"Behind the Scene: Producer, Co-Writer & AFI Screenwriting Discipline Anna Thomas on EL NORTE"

Hi, I'm Anna Thomas. I'm the discipline head of screenwriting at the AFI Conservatory, and I'm the co-screenwriter and the producer of El Norte.
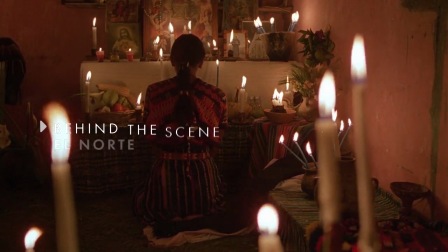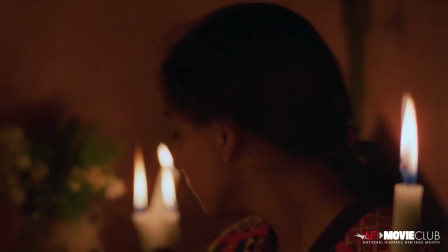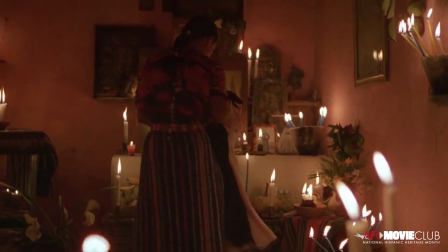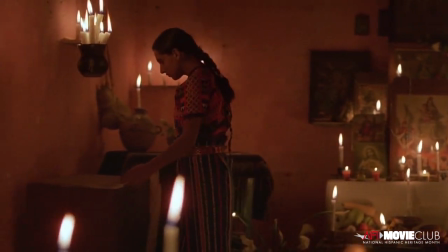In the scene with all the candles,
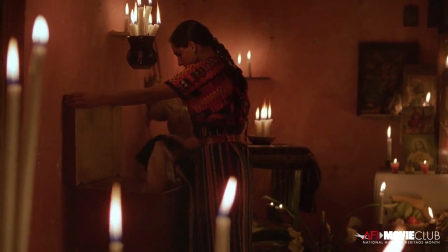we were sort of capturing the sadness of the moment when you know that you have to leave.
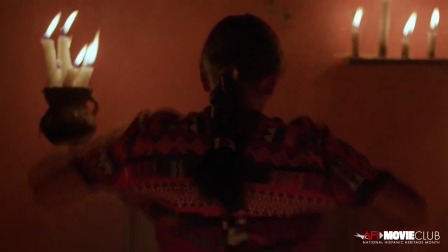And for Rosa, what that means is she has to leave a sense of herself,
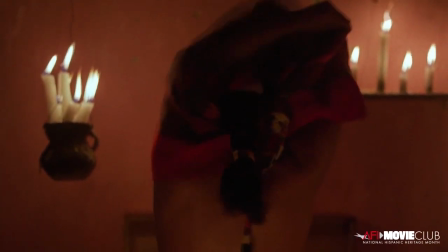of who she is when she changes her clothes.
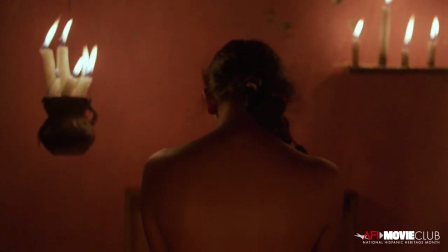She takes off that traditional clothing that she wears all the time, that everybody in the village wears.
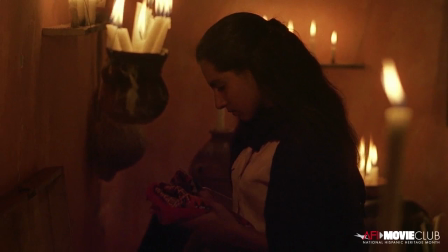And she puts on Ladino dress, which is Western dress, basically.
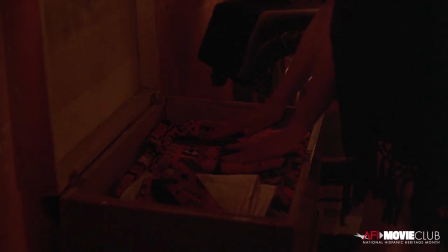She's becoming someone else. Nobody does something like that lightly. And she knows that she has to do it, but she doesn't want to do it.
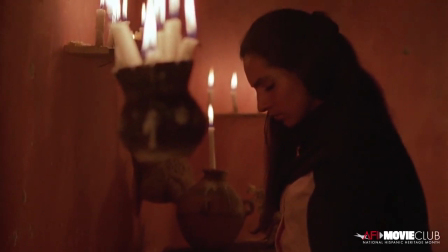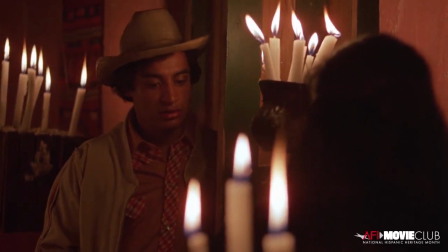She and Enrique at that point are in a life and death moment. He's going to get hunted down and killed.
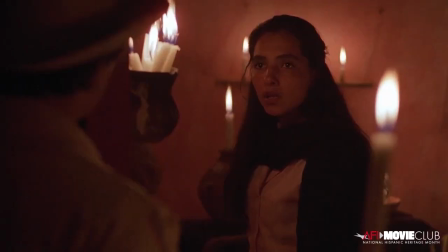She probably is as well. Entire villages were erased in Guatemala at this time by the army.
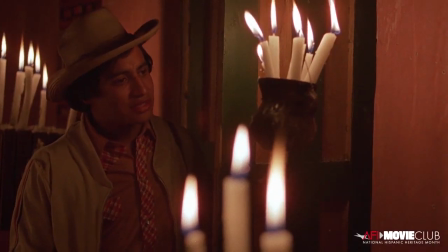So that's what she says to her brother. She said they kill us both the same here.
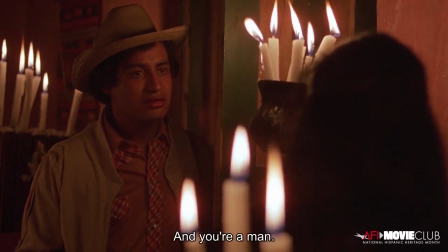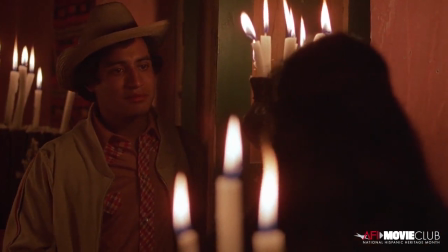The candles are actually lighting the scene.
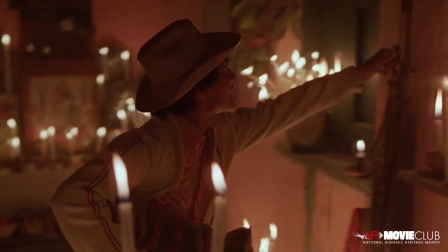We lit that scene and we lit many scenes with candles, not using any electric light.
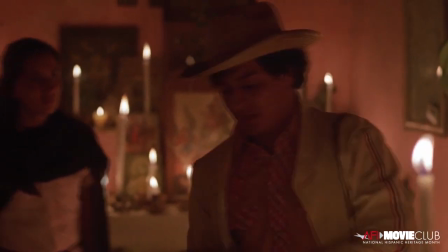Because we wanted to create that feeling of a very different kind of place than the place we live in and immerse the audience in it. We wanted the audience to be completely immersed in the life and the look and the color and the feel and the rhythm of Rosa and Enrique's life, so that when they came into the United States with Rosa and Enrique, they would have that same shock of the new and the crazy and the different and what it felt like
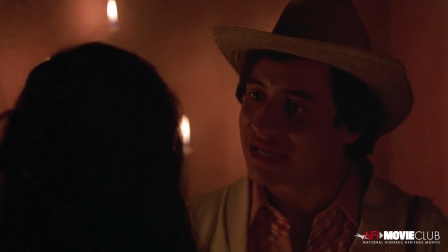to them. but it was also done to see all those candles
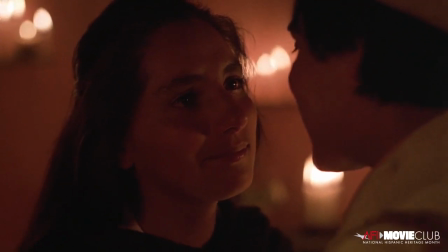and create this kind of magical feeling of what they feel
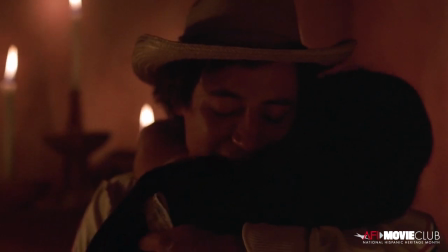about their place which is their home and it has an almost
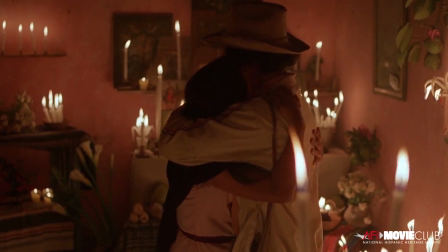sacred feeling to them and now they're leaving it those kind of dream realist images come in to the story come into the way we were telling the story at moments of intense emotion.
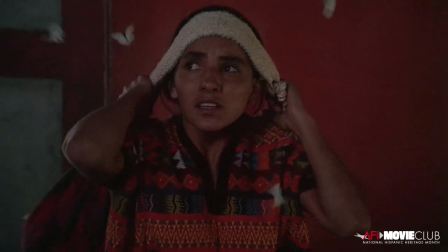People ask all the time, what is the meaning of the swarming of the white butterflies when she comes into the house and finds that her mother has been taken away?
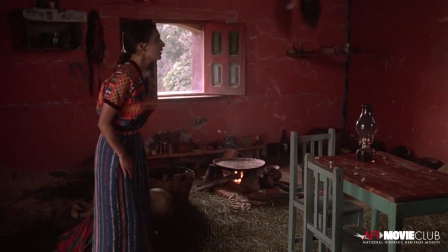And I always tell people, the meaning of it is what you feel when you see it.
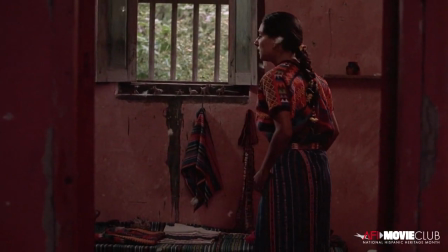And of course, it has references in pre-Columbian mythology, but you don't need to know that.
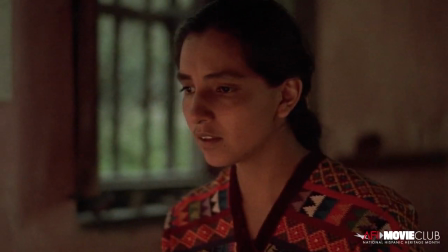All you need to know is how you feel when you see that. And it's the same with the candles, when Rosa is telling Enrique that she's going with him, that she's going north as well.
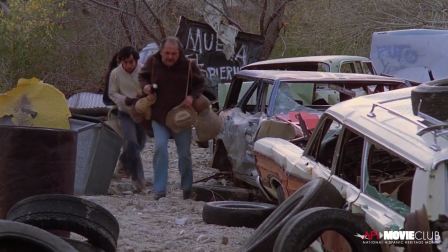So they go off on this incredible journey, crossing all of Mexico,
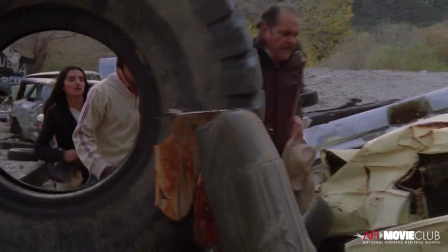from Chiapas all the way up to the border, and find the coyote that their friend in their village named.
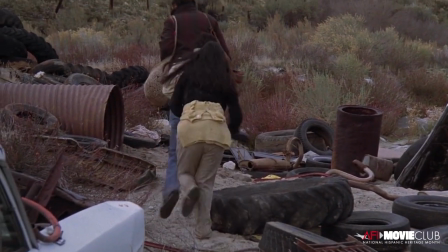And he tells them that the safest way to get across the border is not trying to go through the fence where they already were caught once.
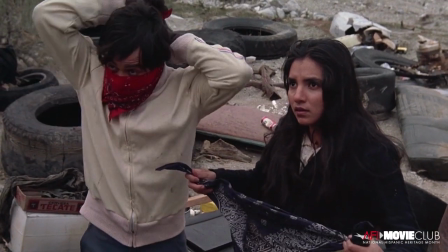but to go through the old abandoned sewer
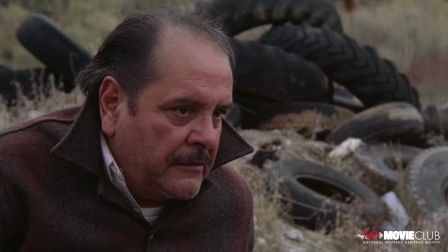tunnels that run underground there between Tijuana and San Diego.
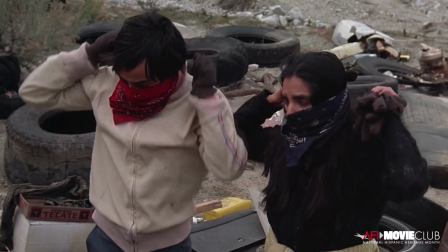And this was something that we were told about by people who had done it.